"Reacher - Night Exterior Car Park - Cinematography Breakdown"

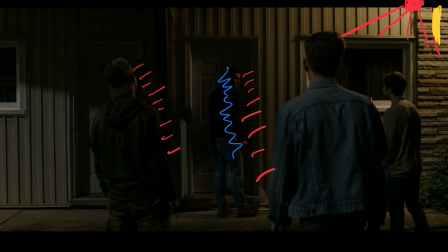So if we're looking on this side of the frame we're going to see that the light is much much brighter than it is on this side just here and that's because the light source being just there is brightest closest to the source and then as you fall off inverse square law kicks in and the light gradually is going to be playing less and less and less on the things that it hits because it's spreading further and that is something which as a cinematographer I would often try and avoid if I was trying to replicate sunlight say for example because the Sun is so far away sunlight should not have any discernible fall off because the distances that we're dealing with on earth just won't factor in that but where it's an incandescent source something like this then absolutely you can have fall off to some extent we still try and avoid massive fall off because in scenes if a character is getting really close to a light source a lamp say and they sit down and it's really bright on the side of their face when they sit down that is not desirable so that's one reason why practicals that are sitting in shot as set dressing often dialed down so they are playing on camera but they're not playing on the talent and then you bring in another light to light the talent when they sit down and that allows you to have that control over the light still appearing to be there and still being motivated but not falling off and not creating those massive swings in exposure. In this scene it actually looks really nice and it plays really well but that's an example of the fall off that I so often harp on about.
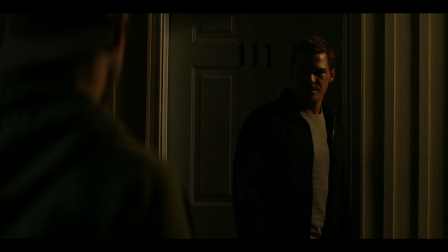Nice frame, I like the grittiness of it, the fact that you can't see his eyes, the fact that it's lots of specular highlights and really deep shadows. I'd say this is some of the deepest shadow work that we've seen within the series where often in the night they aren't super down. Here it's actually got a little bit of density to it and I kind of dig that.
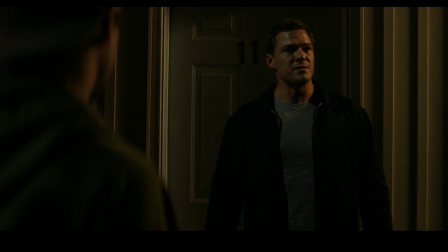Now as he steps forward he moves into the other lighting sources that are there and you start to see more of his
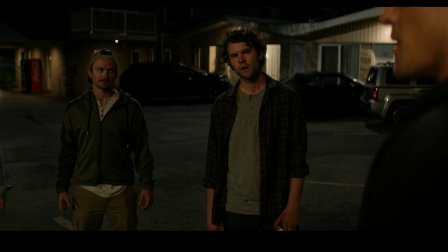face and then when you flip to the reverse you see these guys are catching light and there is still all of the stuff that we talked about in the background playing
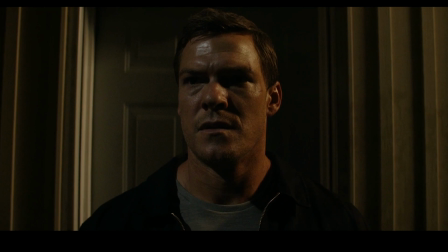just there. It helps to create a sense of the environment. so if you look at Jack's head just here we see this highlight and I think that is probably quite high and booking down because we're not getting a whole heck of a lot in his eyes still that's quite shadowed so that's what's giving everything
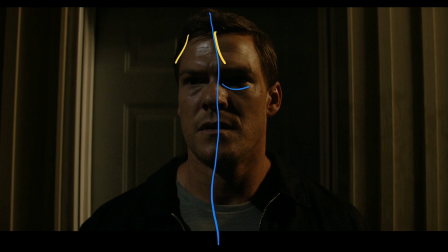on this side of his face creating this shadow very very clean look and then on this side we have that warm light that we were talking about with the fall off a moment ago so you get these very different textures on a skin actually because this one is coming in and it's bouncing
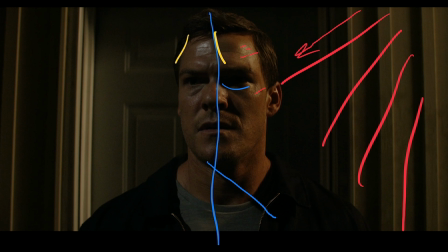through his skin and giving it that shiny quality just there and this one is doing the same but it's got a silveryness to it and it seems to be a much more specular highlight than on that side interesting difference between the two and just fun to see on face. Often we try and avoid too much of these things, certainly flat onto the forehead. You often try and get it down the side because it creates a nice jawline and helps to define someone's face, but flat on those kind of speculars I'll often shy away from in the more beauty focused work that we tend to be doing.
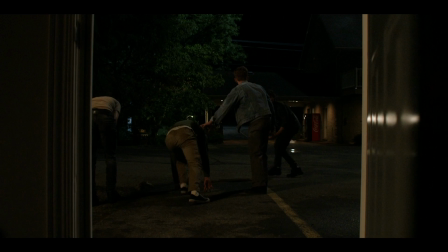Now the scene plays out, clearly Jack triumphs, and I just love this shot through the doorway as he walks through. You see the door open, the chaos of all of them kind of scrabbling to get up and run away. You get this cool little kick of light coming across the door just there as opens and closes.
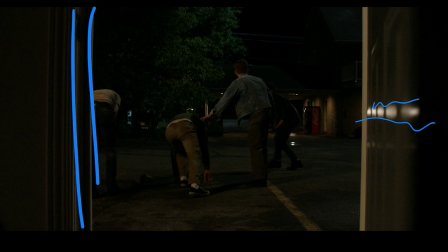Frame is highlighted by all of the light coming from the outside and they leg it off and the door closes. It's a nice way to wrap up the scene at that point.
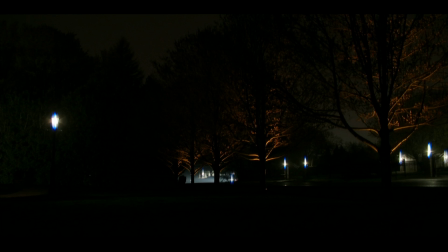I'm going to touch on one more shot and this one has lots of those weird flary kicks coming into the lens from all of these lights just down the street.